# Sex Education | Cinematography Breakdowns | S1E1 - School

But then Maeve moves, so the movement catches your eye, and it happens on either edge of the frame. So it's playing the frame as a character and playing it so that it actually does something to evoke a sense of the space that she's inhabiting and really allow that space to become part of the character of the piece. I would assume again for this that they have, you wouldn't necessarily have to have HMIs to do this. You could do this with powerful LED fixtures, S360Cs. You could probably even get away with some of the smaller sky panels to do this. In fact, I reckon because most of this scene is so down, you could get away with 4Ks, maybe even 2.5Ks to pull the scene off. It wouldn't need to be massive. If you're going for something like this and you don't want to risk doing it with natural light, You can do it with these smaller fixtures if you're willing to have it play like it does here, with most of the room being pretty dark. But it's very easy to go off to completely black,
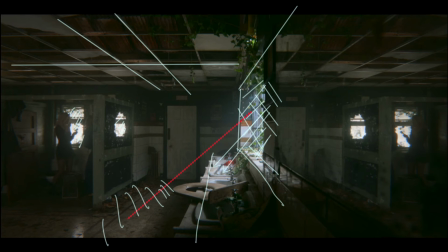so you do need to be able to layer it up and make sure that you have enough light bouncing around that you can actually have the space work. It's kind of cool and gritty and dirty, and yeah, something that I can see a lot of different types of film wanting. Horror, if you want something post-apocalyptic, a lot of people are doing that at the moment. This would work and definitely achievable without having to splash out on a massive crew and massive lighting fixtures.
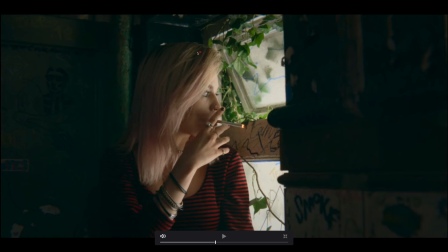This is pretty cool. Maeve gets close to the window and we've got more of a downside coming into play. In fact, everything does feel even a little bit darker. The window is less blown out perhaps than it was before, and she's getting a softer, more flattering light.
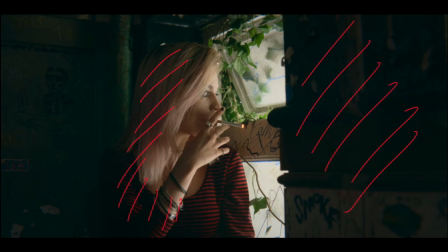In fact, it's super, super soft all the way down her face,
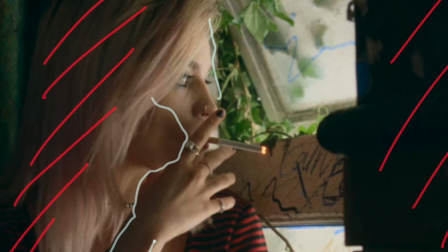and the only bits that are being occluded are her hands on this side, where we've got the catching of light all the way along here and all the way along here. I would say if you had like a 4-foot silk outside with some light bouncing into it, maybe booklight it, that would give you this look. If you were doing it with, say, a softbox, then if you had, we've got an octabox, which is 150, that would work for this. So you wouldn't need anything too big, and because it's so well controlled, you just bring that in, and this is what you would get. The inside just here is really down. Maybe you have something in here. If it's daylight and there's another window, this might have enough level,
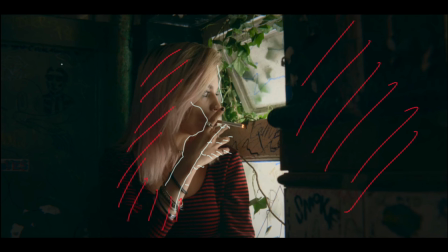but you might need to add something in so that you keep some of the character in here so that you can still see the graffiti on the wall just here. You can still see all the imperfections and the different textures that are going on throughout the location, because you do want the location to feature.
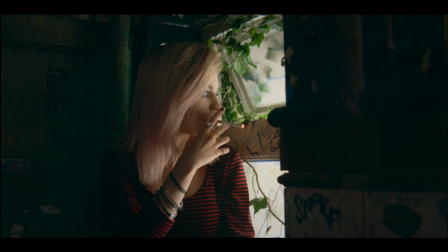So you have to bring in some light, perhaps, just to add that in. But very flattering look. Actually, even her cigarette is playing just there. So the levels can't be crazy high.
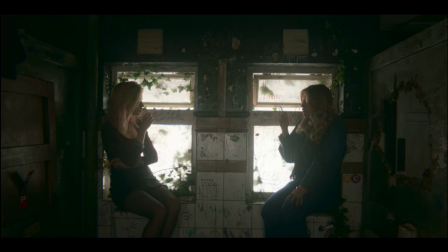This doesn't tally with that because the window is so much more blown out. So I think that in this scenario, this was more like what we had for the first shots where they're doing the wides, and then when they come in for the close-ups here,
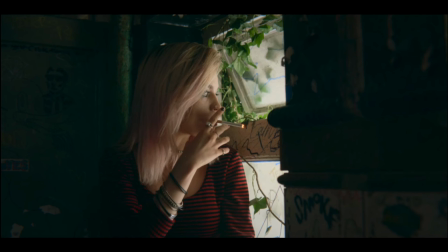there and there, they're finessing everything.
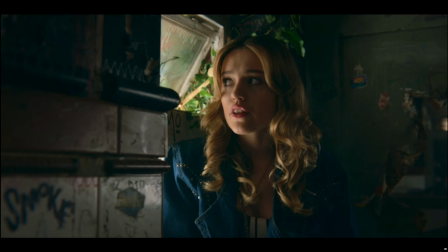And it kind of plays out because we've got a lot more haziness going on in that shot than we do in this shot. The wides are different. That's always the case. You cheat the wides and then you come in and you refine things for the close-up.